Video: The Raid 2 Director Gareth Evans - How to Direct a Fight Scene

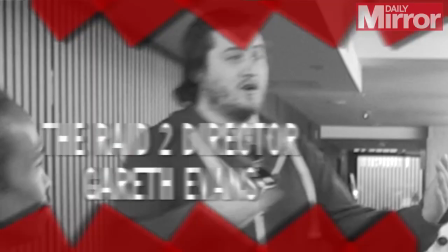So it's like if he kicked the guy against the wall, he'd just go straight and stab.
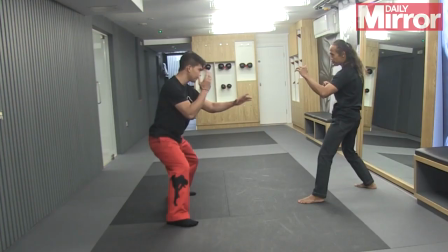We got instincts and what we felt was right for ourselves. We only make films for what we want to watch ourselves. So basically we had this scene where he has the machete down and he's just throwing a guy and as soon as he turns, then the guy comes in and grabs him by the throat.
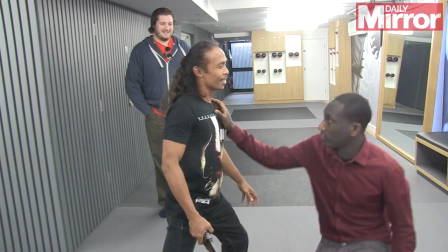So if you grab him by the throat... Oh no. So I'll be down. Yeah. And then you punch. Yeah, okay. But as he brings you down, the idea is like the momentum of you coming down, and he swings up as you're coming down.
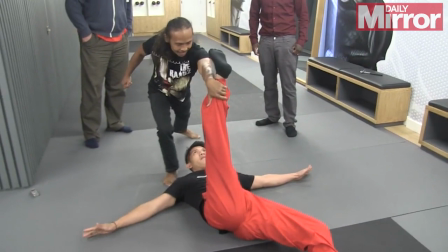So your body's coming down, and he comes up with an uppercut. So even though he hasn't got much space for that uppercut, because of your momentum coming down, it makes the punch up harder.
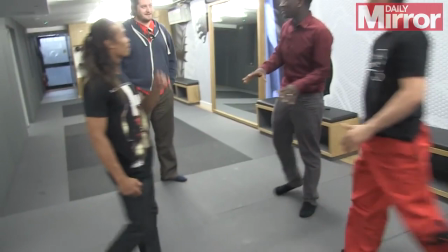So you'll be done. Is that going to move like the nut splitter or anything like that? It's a ball breaker.
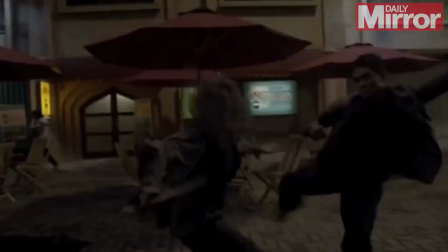So the thing is- I'm in trouble now. Exactly. And that's like the worst thing you can do is go straight in with a kick. So if you go straight with the kick, you're already vulnerable. So in that scene, would that particular character die from the ball breaker or...? No, I mean, the idea is for every single attack. If he's not in a position to kill the guy, then he's at least in a position to make sure the guy can't get up afterwards. So that's why they target a lot of the joints and things, and usually the legs. And then the idea is to create that chaos, to make that feeling like there's no gap between movements.
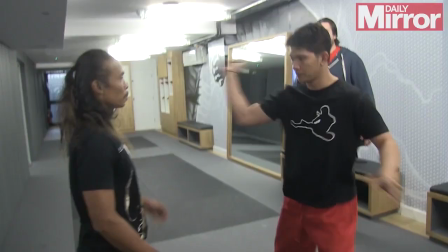That there's no gap there where anyone has a chance to kind of read what's happening next. Bam! Bam! Straight away! Bam! So there's no gap. And so what that requires when it comes to the fighters is this idea of that the timing has to be right. So the timing of each person has to be exact. So this guy as soon as he's finished that hit, bam, bam, he's opening himself up. This guy who's waiting in the corner has to come straight in and then stop. I mean they're designing a lot of different moments like that. So that's like one, we put that up on the board. We do another version, maybe like six, seven more, we put those up on the board.
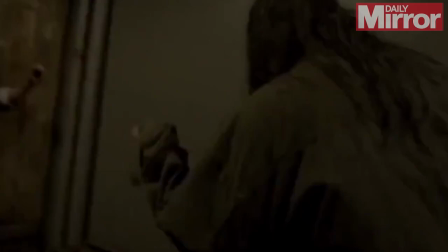And then we figure out what would be the order of events. So if I can borrow your camera for a second actually?
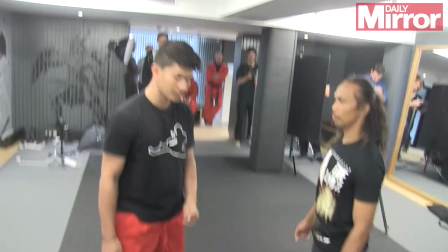have a little play, alright cool So basically you want to come in from here We're going to time your position in right, okay?
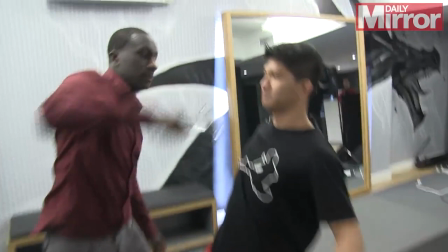This is good So when I tap you, you come in So then I get the hits Bam, come in, bam Stab, okay?
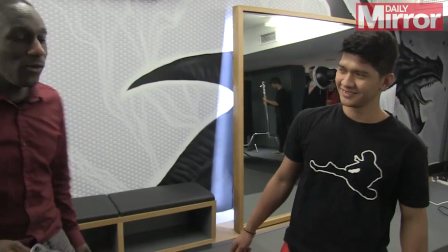So then as he stabs, he's going down I don't want to stab the star There'd be no raid 3 if I finish him up Hey, we haven't decided if he's in the raid 3 yet Ohhhhh
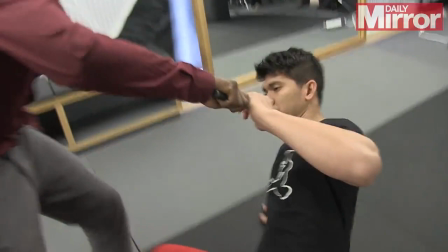So then you stab Bam, and then as he falls down to the floor we'd follow down and then what I do is here so this is the idea of
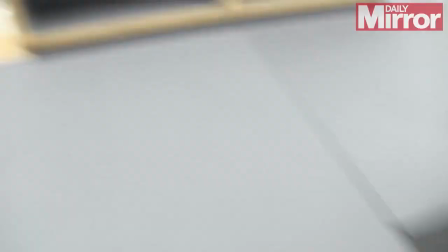like combining shots to make it look like one take yeah from here I just move across really fast and swipe so basically in that
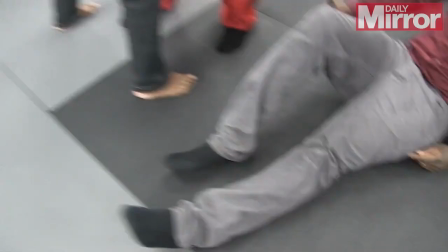movement from here to here I'll put a cut because I got mud everywhere so I go from the stabs and now I'm gonna roll
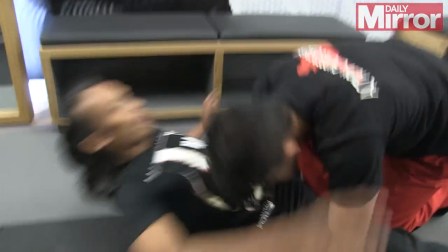and then action then I come across here boom so I'm gonna down and turns him over
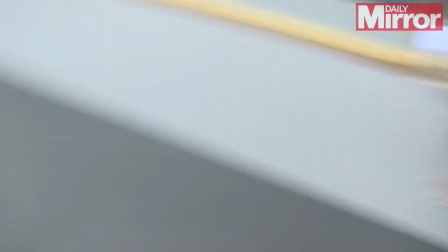and I push him down and then I'll switch across so
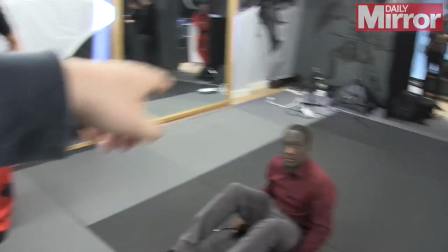the idea is that when we do that first shot yeah from here to here and
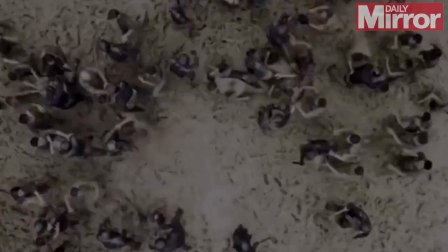then swipe on that movement I'm gonna cut to the next piece of choreography all one flow and so we did that for the entire scene then for
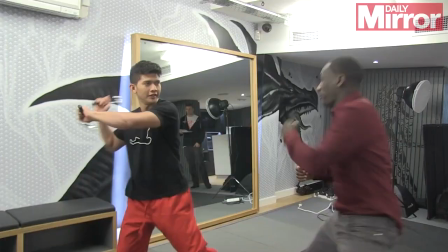the prison right basically the idea being that we've make this one section for like a minute and a half two minutes make it look like
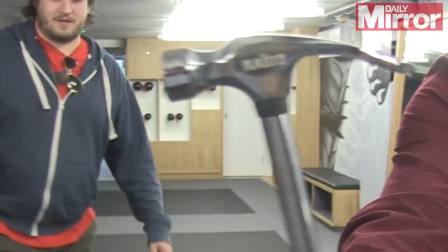it's one shot going from one piece to the next but really it's split split split into like ten different shots when you grip them so it's like a
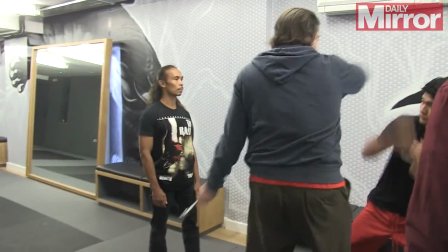flowing movement right so instead of like this and then trying to go from there. You want to build momentum, right? So you want to come like, you know, from there, there, and then from here, here. So you always create a momentum. Because hands are heavy. Heavy is anything can be said.
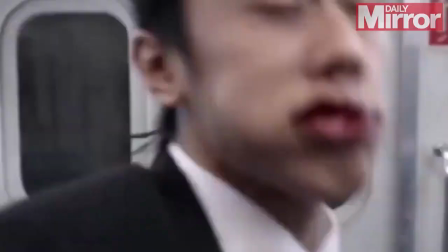Like when you're swinging them, you want to keep momentum. Okay, are you ready now? Are you okay?
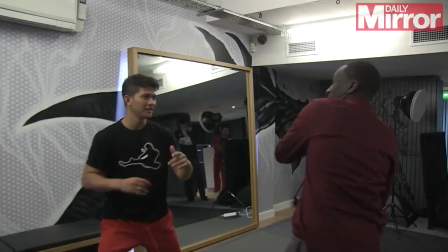Okay. I can feel I'd be in trouble. If this was a real fight, I'd actually be in trouble.